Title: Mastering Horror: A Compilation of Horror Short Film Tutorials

Why did he know how many steps he should take to get to this area? All of that is starting to unravel as the audience is watching here.
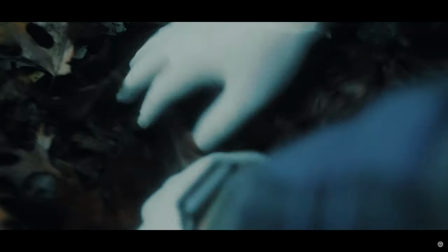[16:33]
Here we have the digging scene. This is pretty much the climax of the film as he's frantically digging in the dirt.
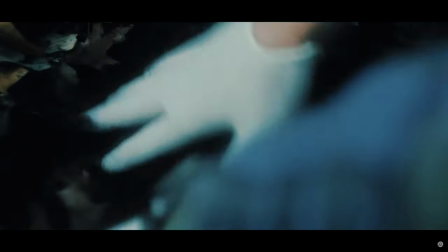[16:40]
The shot was actually a lot of fun to put together.
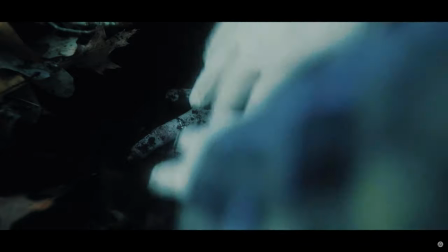[16:43]
It's actually the same two shots repeated over and over again and just sped up and sped up and sped up with the sound effects
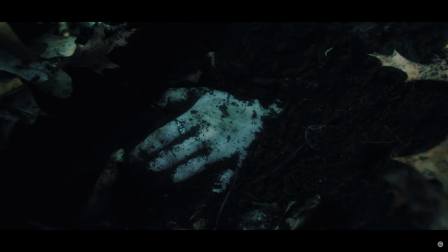[16:51]
mingling in there to give it more, ferociousness. For this shot, I actually had my oldest daughter, who was the one pictured in the missing person poster from earlier. I used some makeup I had to make her hand look old and pale and dead and decayed. I had her lay down in the woods. I put the ring on her finger, of course, which I borrowed from my wife. And then I just dumped an entire bag of potting soil on top of her arm, covered it with leaves, set the camera up, and then slowly dug through the dirt until I got the hand exposed, and that's how I got that shot. I thought it turned out really well. She looks dead. I really think the sound effects and music go a really long way here in creating that sense of unease and, you know, that crescendo as the hand is unearthed. It really helps impact, bring forth the impact of, you know, seeing this dead body in the woods. And I really love how I really didn't show any blood or any gore or anything like that, but you still just get this gross feeling when you're watching this, that there's this dead body under the earth here and we're just seeing just a glimpse of it.
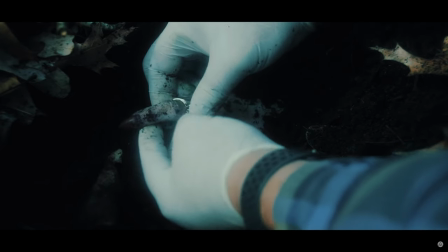[18:01]
But it's just enough to make us feel uneasy and grossed out, which was my intention.
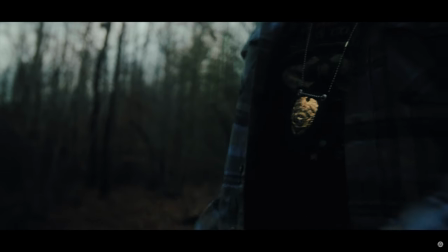[18:06]
Now here we have the scene where he pulls the pill bottle out of his jacket and removes a piece of fiber with some tweezers.
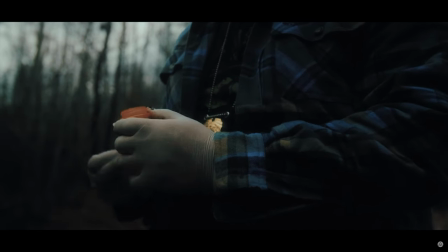[18:14]
This is all stuff that I had lying around the house, a pill bottle, empty pill bottle. I got a red fiber from a sweater I owned, and I had some tweezers.
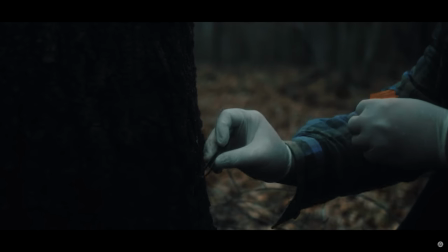[18:22]
This was actually a really difficult shot for me to pull off. I still didn't quite get the fiber in focus the way I wanted to. It was so dark out there. I'm filming by myself. It was really hard to tell if I had that little fiber in focus. And hopefully it looks good enough for the film, but it really wasn't up to par with what I wanted to achieve. But it works in the end, and I ended up having to use the best shot that I got. So here he is pulling a piece of fiber out that he is no doubt
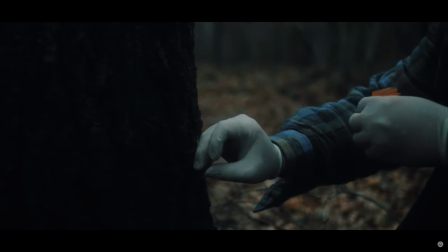[18:52]
stolen from some sort of evidence locker or from someone that he knows.
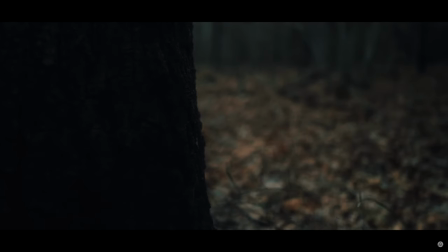[18:57]
I just leave it up to your imagination. Where did he get this piece of fiber? Is it from evidence from another crime, someone that they may have thought committed this crime? Either way, he is planting evidence at this crime scene to incriminate someone else and pull eyes away from himself onto someone else.
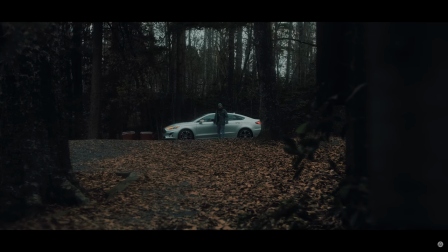[19:15]
So there you go. Now here we have the detective frantically walking back, well, not frantically, but quickly walking back to his car.
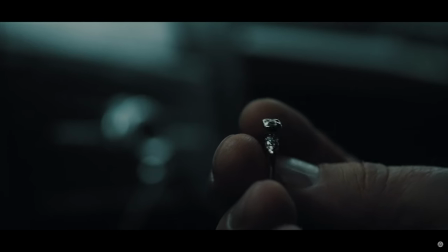[19:23]
He looks over his shoulder. Now the audience is starting to, you know, now the audience should have an idea that something is wrong here.
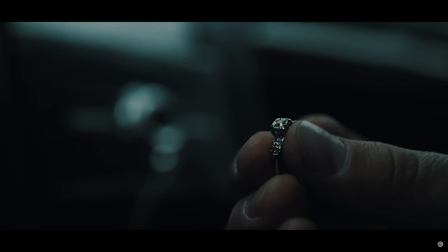[19:31]
He's planted evidence at a crime scene.
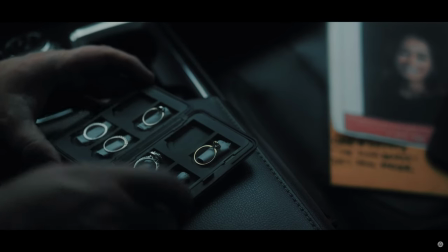[19:34]
He's removed evidence from the crime scene in the way of the ring, and he's looking very suspicious.
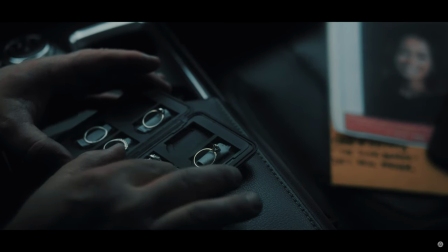[19:41]
So we pretty much know he is the killer at this point, but I wanted to go a little bit further and just really bring it home with him
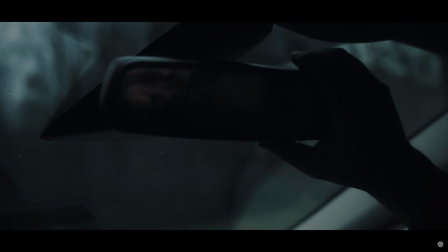[19:48]
actually showing his collection of trophies and show how many women he has in fact murdered and stolen their rings. Some of you tech-savvy guys might notice that this case that he's
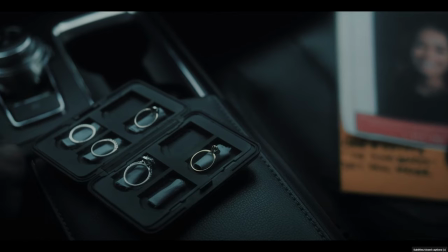[20:00]
pulling out and putting these rings in is in fact an SD card holder case.
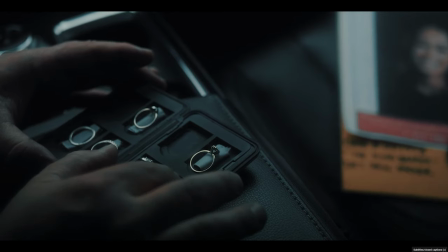[20:05]
It's one of the ones that floats, it's waterproof or whatever, but it's a case for holding SD cards.
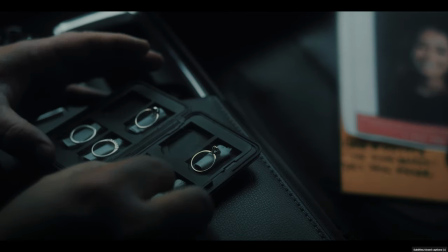[20:11]
I just put a little bit of gaff tape in each section of the card holder, and I just taped the rings to it because they wouldn't stay in place.
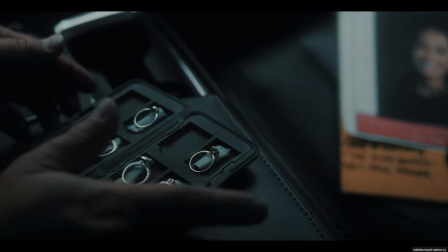[20:19]
And yeah, that's pretty much it. Could I have come up with a better solution with this given more time?
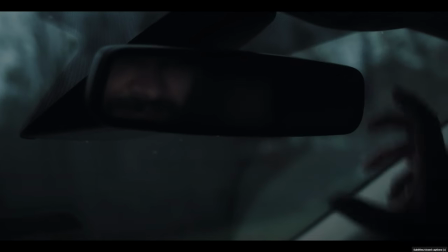[20:23]
Probably, but this works. And it also kind of makes sense. You would want to hide stuff like this somewhere where no one's probably going to look.